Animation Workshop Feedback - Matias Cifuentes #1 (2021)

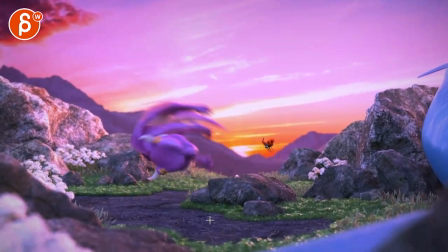3:56 all fine with a squishy hold out could be argued
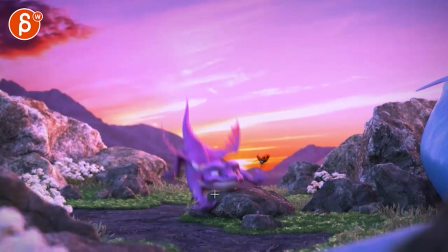4:03 to bounce off a bit sooner and just have the the squash on here but
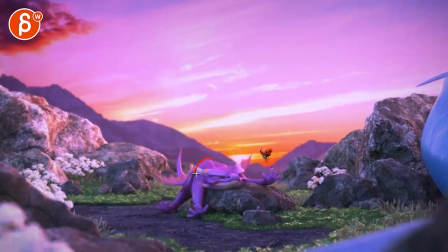4:09 that that one frame here taking out of the body so it's like the big body mass is
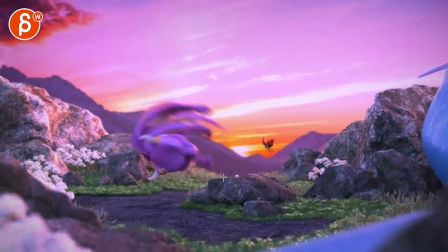4:15 but the head is doing a squish over maybe man this just
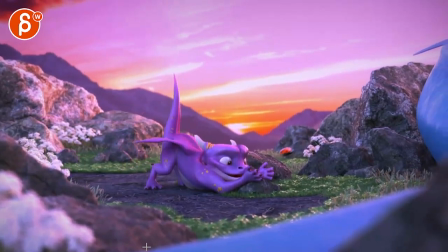4:21 strikes me a bit as a bit too parallel there this is all super cute
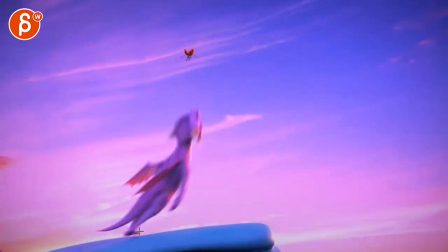4:28 yeah the actions are really really great it's gonna frame through this just because it's so cute
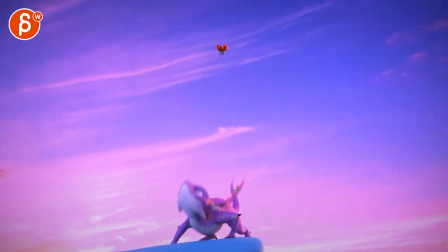4:35 great stuff on the wings i really like this too where we got the foreground element as a big blur and wipe into almost a different shot. That's great too, with the delay here.
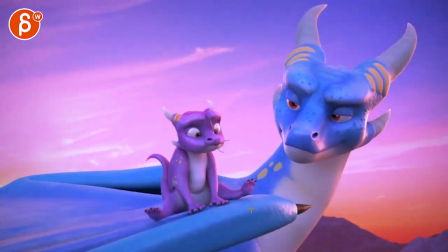4:48 Such a good shot. I mean, look at that, it's a beautiful render, nice lighting there. Love all that, got the nice silhouette there.
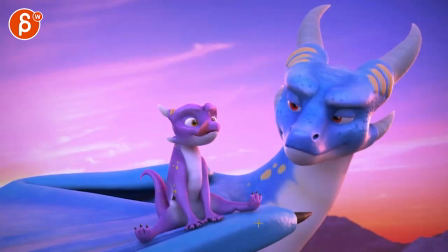4:55 I love that little, with the stretchiness, potentially have maybe one pinky further in and one further out of it. Just something where it's not default spread, even here a little bit of grouping and something and even could even be a
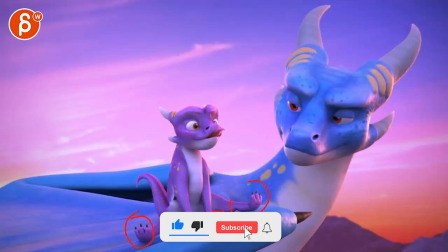5:12 this where maybe one of these curls up a bit higher and then comes back down
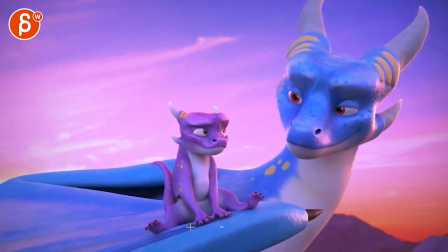5:17 a bit more together it's kind of pushing that potentially just a bit more even this here
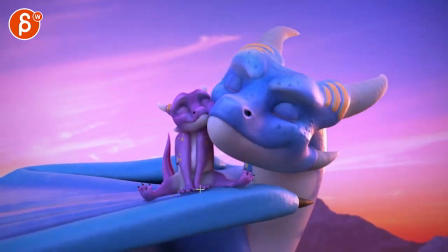5:22 this is a hmm but then the fingers are all staying the same so this could be
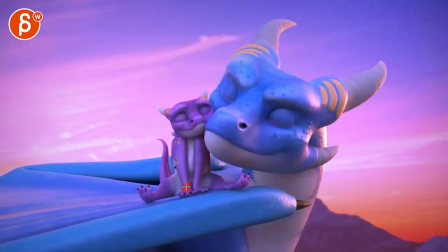5:27 rotating in maybe bring this up a bit and curling the fingers in a bit more
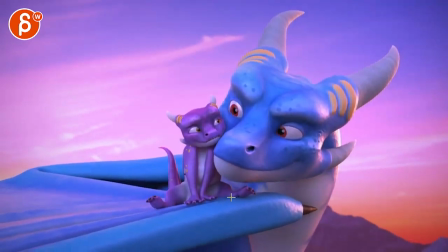5:32 it's cute to how you have that here and
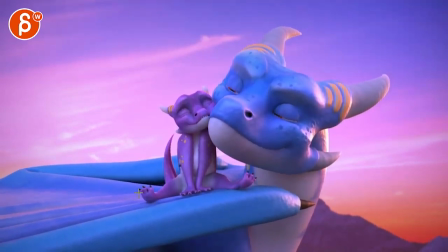5:36 then also slight offsets where the toes fingers don't all move at the
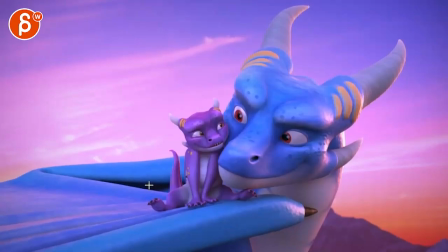5:41 same time and watch out it feels like you're slightly locked right towards the end where the coupie
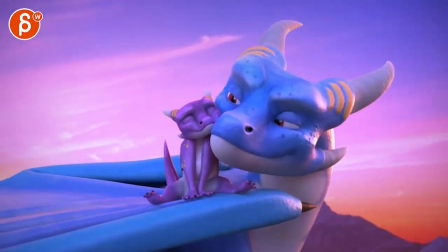5:47 ever so slight continuation that tail and you know just the it's tiny
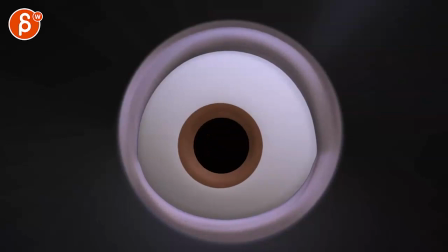5:54 bit be careful with that this is all cool like that where
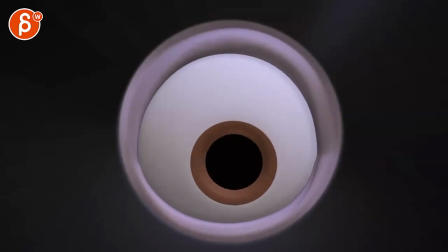6:00 is it going here you can potentially push this when eye goes down where this is it it pushes that region out shape-wise a bit more not going out too high here we're fairly centered it's like if that
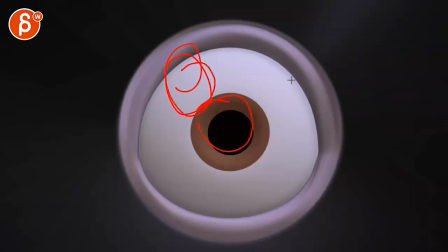6:15 that would be out here it wouldn't be perfectly round it would have a little bit of a bump through there so it would be this bump there I'm exaggerating but just something we're imagined like that the
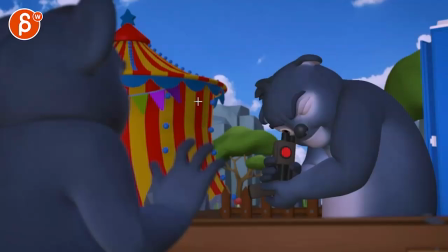6:28 shape kind of pushes the eyelid
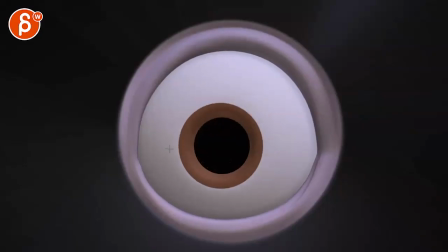6:33 shape around a bit more that's the only thing I would say since you're already so close up be
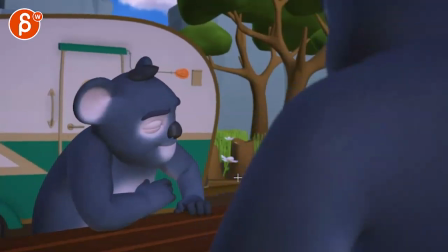6:41 careful with that that's the most powerful trink gun on the market yeah just check your lip sync got her Mexico probably just me
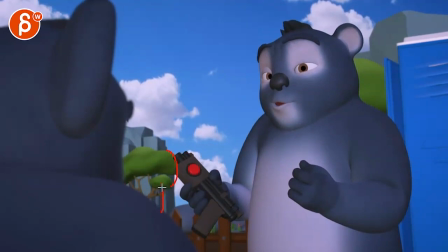6:49 super picky on something like that it's almost like you want to bring that shape over here with the trees and everything so it's always clear like that this is extremely picky it's not like anybody would not hire you because of this but just because it's overlapping it's almost there it's like might as well keep it clean because
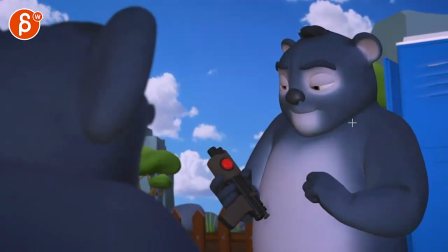7:07 you have a nice clean color silhouette here yeah all that stuff is cute borderline tangent there but it's just right they say
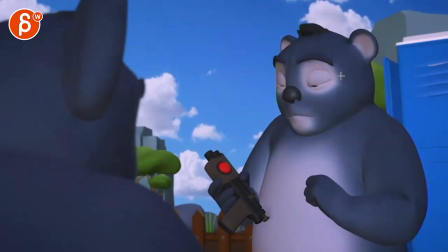7:15 it can puncture some really nice stuff with the ears it is cool they say you I can puncture the skin of a rhino from a hundred feet.
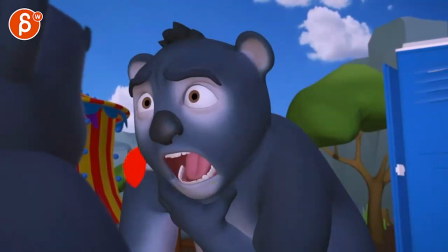7:24 This again, might just be because of the sound being off.
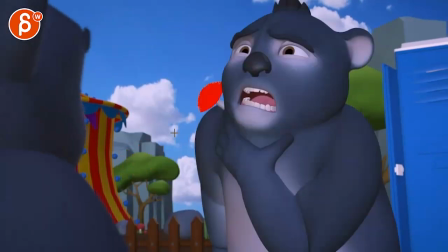7:31 But there's like a double sound. So it's almost like you want to go something with like maybe
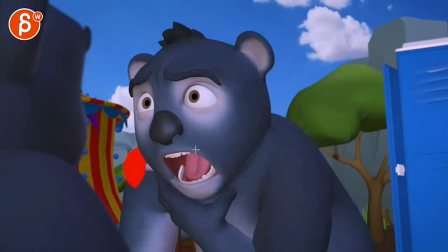7:40 This also feels fairly symmetrical where you can maybe push one side of the shape and then really out extremes.
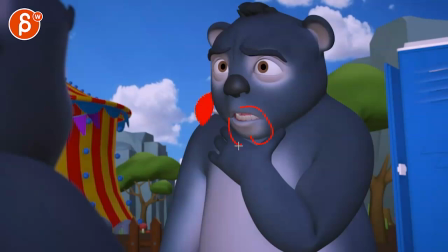7:49 and then that.
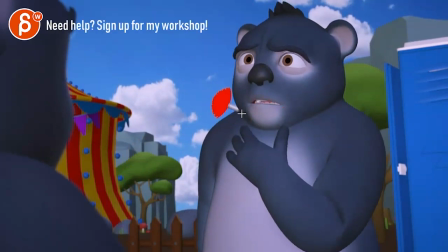7:55 It's also pushing me with the jaw forward, a bit of an O shape, just a bit more. Feels like we can push that, just all that a bit more.
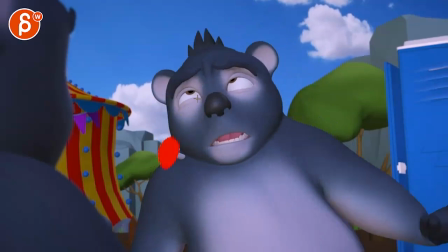8:02 Even this could be, I'm starting to fall asleep and then maybe gets a big, like a broader asymmetry in the eye. We're losing one a bit more. That could be a bigger droop in one side. Maybe like one side was the, the dart is here. so imagine it radiates out in terms of where the tranquilizer happens so
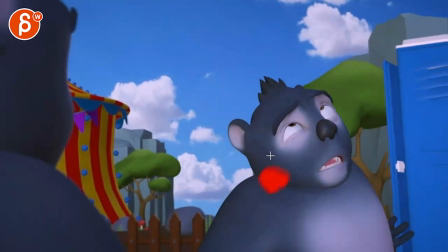8:22 maybe this side is more affected first than the other it's kind of pushing you ah maybe even part of a tongue comes out
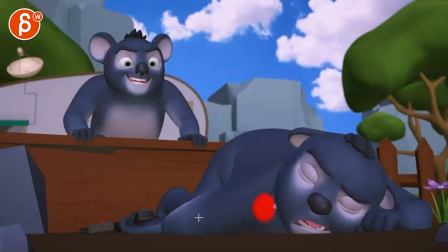8:32 yes that's all cool that's awesome i like that i like
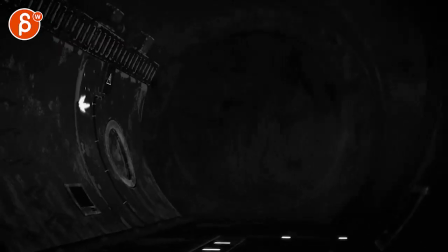8:37 that lean over yeah that's all cool maybe as a push
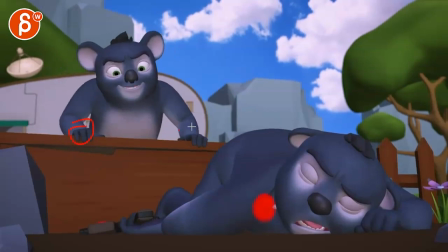8:41 when you lean i see something in there but it could be potentially a bit strong with
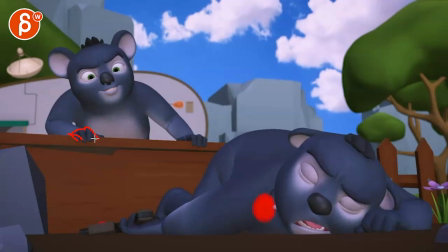8:46 with that over maybe the index goes out into a grouping of two and only one finger out you can tighten up those two maybe that index there just kind of giving it a bit more of a impact since we're leaning so far over the slight rotation awesome so you
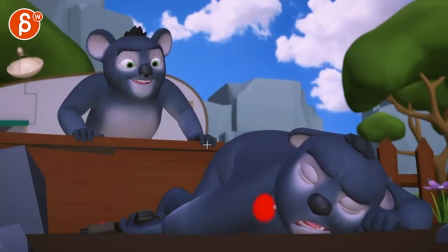9:03 have a nice move here but then i would also combine that with a post change so maybe now the fingers would be spread out here and then spread out so one two three out this
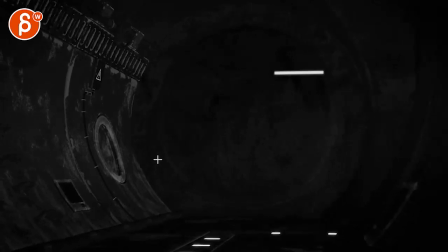9:17 is super picky but i feel like those blasters could like a frame or two out they feel a bit slow which is
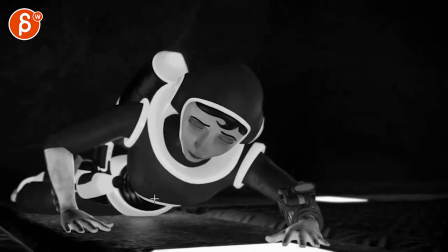9:25 just a bit faster this is all cool the only thing with that it's a bit
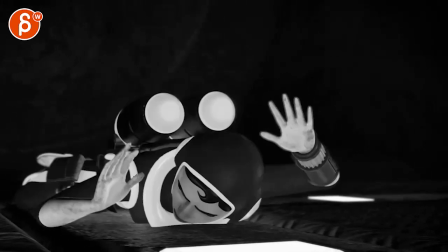9:32 draggy overlapping in terms of them dragging like that
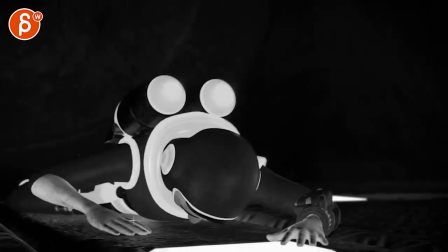9:38 where she's not passed out but it could be just a moment of I'm thinking in terms of
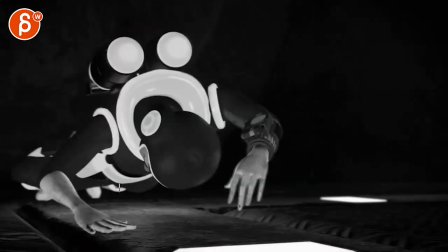9:44 she doesn't want to pass out little hidden Mickey here and because of that maybe some of the fingers are a bit tighter like she's trying
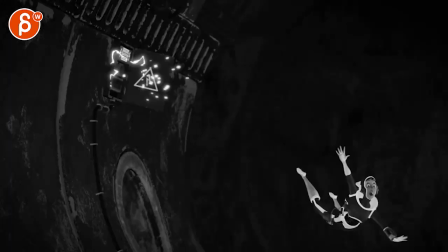9:52 still to stay awake this just has a slight floppy over animated feel to it
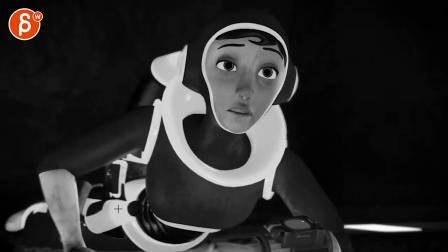10:00 but it might just be me that's all cool this is really cool go back here that's all cool stuff all in
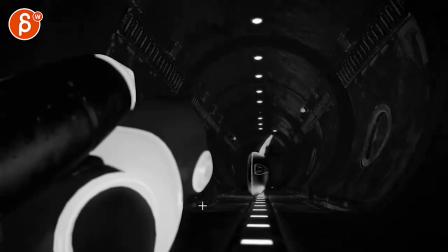10:09 focus i like that i like that he got that change there gets a bit lost a little bit but i think it
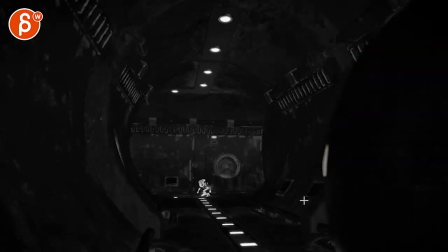10:16 should be okay even now and then maybe a bit of a glint here a bit of a highlight achieved a highlight so we really understand what's going on this is fine
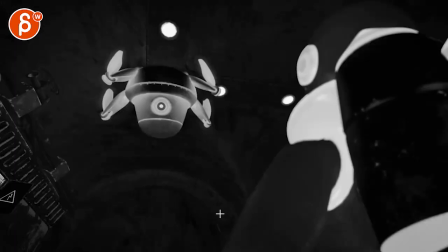10:24 that's all cool definitely pushing the timing here given the realism of this
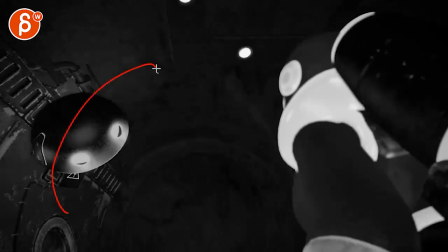10:35 might just be a bit fast because it's not super fast in its spin but i don't know i like it it's
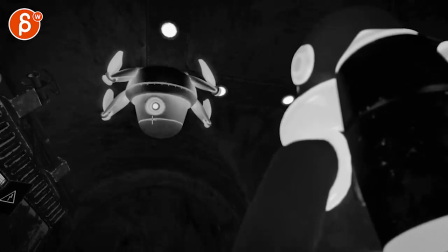10:40 funny the only thing maybe on that turn it feels so isolated that i would have a bit of a
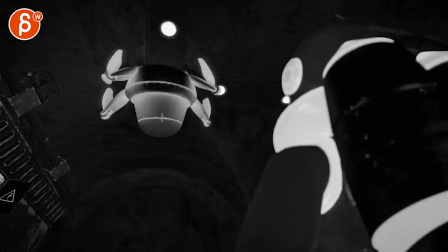10:45 out like the this shape will go down a bit and then back up not huge
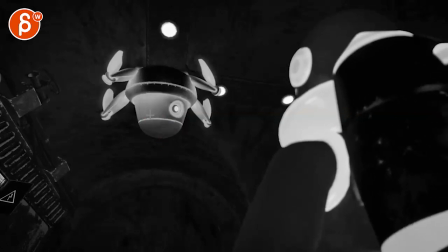10:50 but so it's just not this almost feels like a texture rotating versus geometry this is you know a big physical object that rotates and even
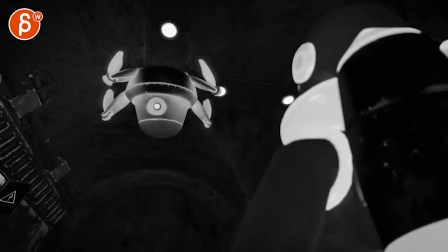11:00 when this stops that would even push the body over a little bit
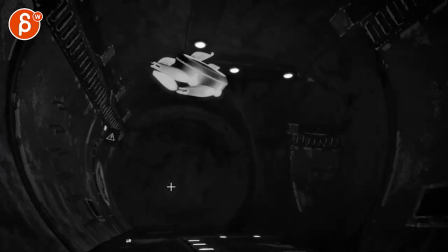11:05 a little bit of ambient movement personally i would put that in there that's all super cool i love this here
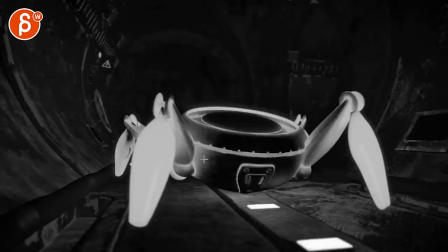11:11 that sideways and look at that that's cool yeah
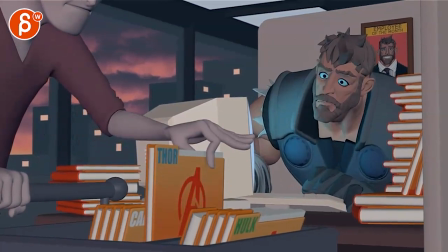11:17 that's really really cool this i reviewed in a previous anime
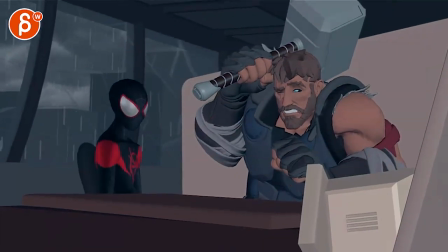11:22 challenge upload if you can see there it's so good though i mean it's
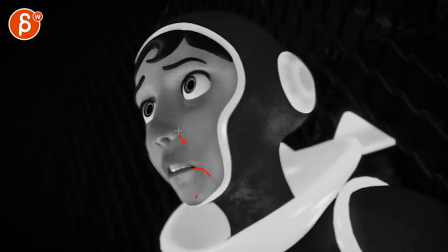11:27 really super big you watch this once like this is really cool love also the textures here so the only thing i saw when i was watching
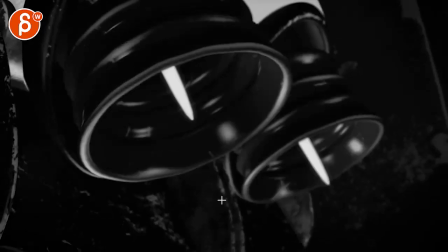11:34 this here is when it goes like that it's almost a bit wait for it and
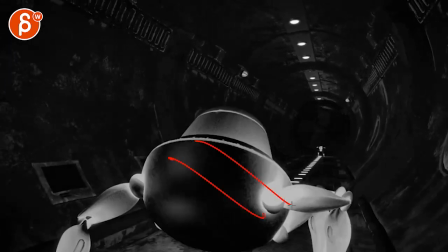11:43 hey it's a bit slow and it's always the same angle same thing here i think it
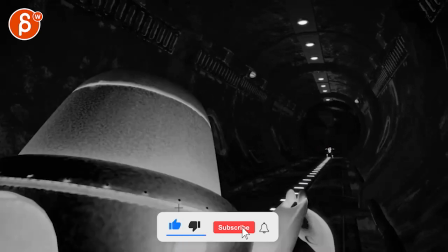11:51 would be kind of neat to not just be one axis but go a bit of a let's go and it's almost one side is stronger So imagine it goes a bit in an S-curve,
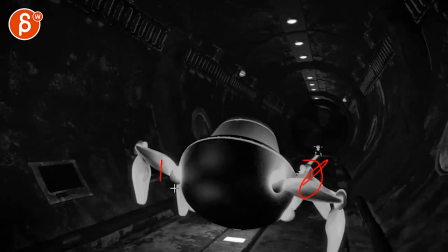12:00 but also a bit scramblier, a bit faster.